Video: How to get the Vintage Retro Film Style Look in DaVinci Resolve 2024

guys, in this video I'm going to show you how you can take your footage and give it that Super 8 film look in DaVinci Resolve. I'll also provide the overlays used for free in this video in the description below.
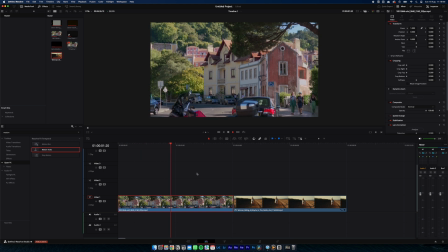17s
So let's get started. Here are our two clips we're going to use. One of a town and one of a woman on a bike, like that. The Super 8 camera is a handheld camera, so if you have still footage, we're going to need to add some camera movement to that. So this first shot has a little bit of movement, but we're going to want to add a bit more.
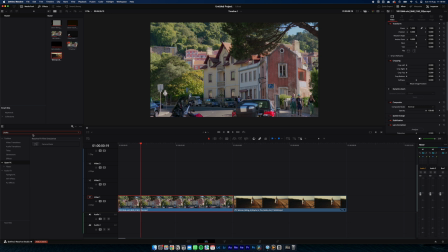37s
So we're going to come over and add a bit of camera shake to this first shot. Now you can see that is way too much. So we're just going to scale this back, and we're actually going to want to include a bit more pan and tilt. Cool, so that's just added just a little bit more movement that we're looking for.
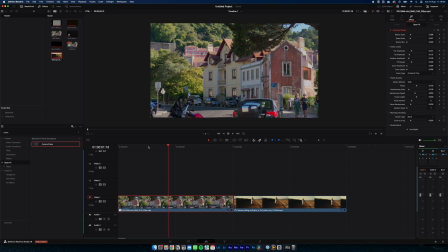57s
So the first thing I like to do is add a bit of grain and crush our blacks just a little bit,
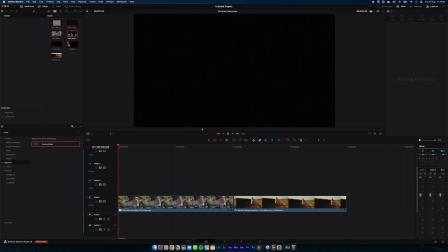63s
because that's what that Super 8 look gives us. I have a film grain overlay here, which we can just drop on top.
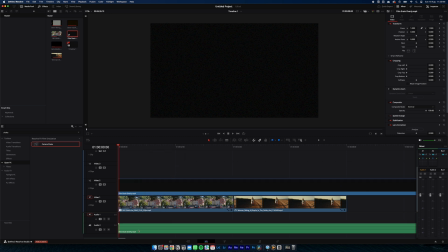70s
I'm going to remove the audio, trim it up. Okay, so what we're going to need to do is come over to our composite and change this to soft light.
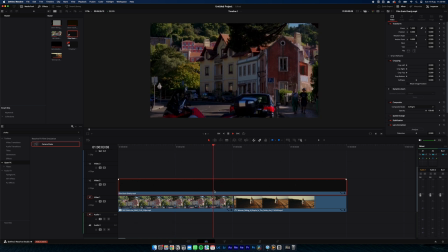84s
So you can see here, it's really made our shot a lot darker. We don't want that, so we're just going to dial back the opacity.
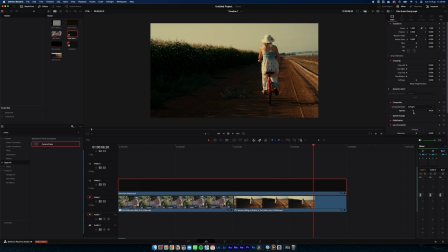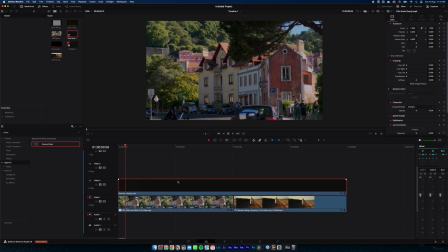99s
Somewhere around 50% looks good. Now you'll notice in a lot of Super 8 footage, it's got a very slight red tint.
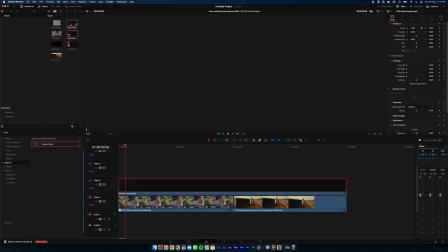108s
So we're going to just add our red overlay here. And for this layer here, because we want the red tint to come through, we're going to select screen on our composite mode.
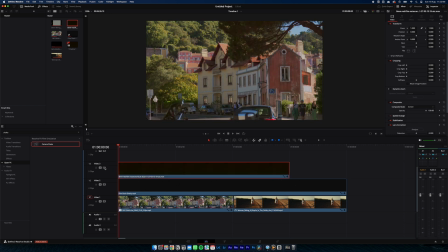121s
So you can see if I turn it on and off, it's kind of lifted it and given it that slight warmer red look.
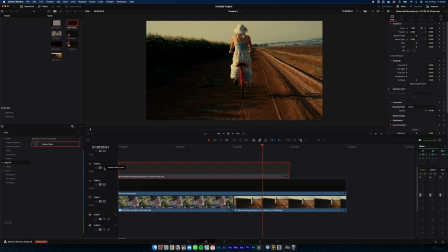129s
Same with this one.
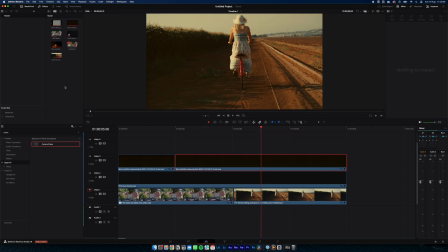134s
Okay, now we can add the Super 8 border.
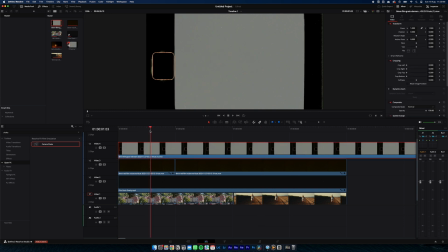141s
And for this one, we're going to choose hard light.
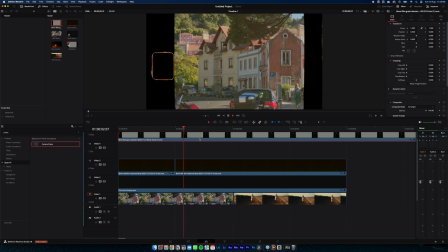147s
So there's our border. You can see our shots are getting closer, but they're still not quite there. So the next step I like to do is add some halation. This is available if you have a DaVinci Resolve Studio. So we'll come over here and search for, add it to our clip.
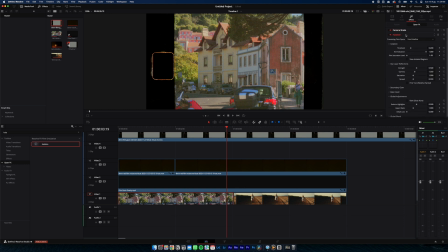169s
And under effects, open up, and we just want to kind of push our highs just a little bit. So you can see if we've turned that off and on, that actually does quite a lot to our shot, gives us that retro look.
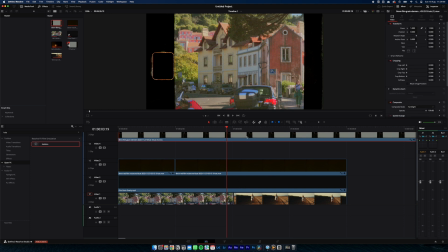188s
So if we apply it to our other clip as well,
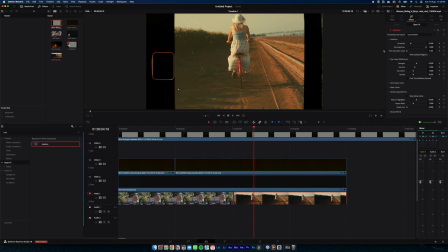yeah, you can really see it just around here taking effect. The next effect we're going to use is just a simple blur.
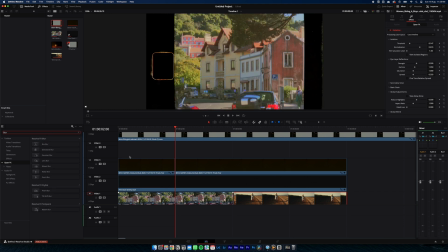205s
The way we're going to use this is really minimal, right down at about 15 to 20%. We're not going to use much of our blur, just a little bit so you can just notice that it's there. So if we turn it on and off, it's just taking away a bit of that sharpness.
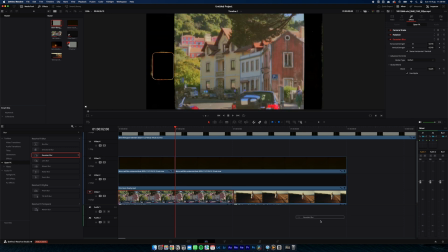226s
And we'll do the same with our other clip.
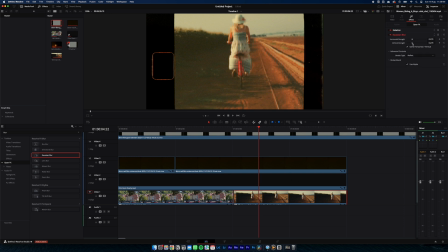230s
That's all we want to do with this blur, is just take away a little bit of the sharpness of it. So we're going to turn the global blend right down. There we go.
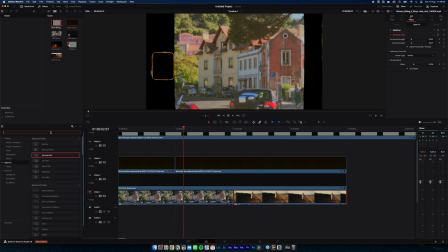242s
Right, next effect we're going to use is something called motion trails. I'm going to drop this on, and it just kind of gives us a bit more movement to our shot, making it look kind of older and more retro.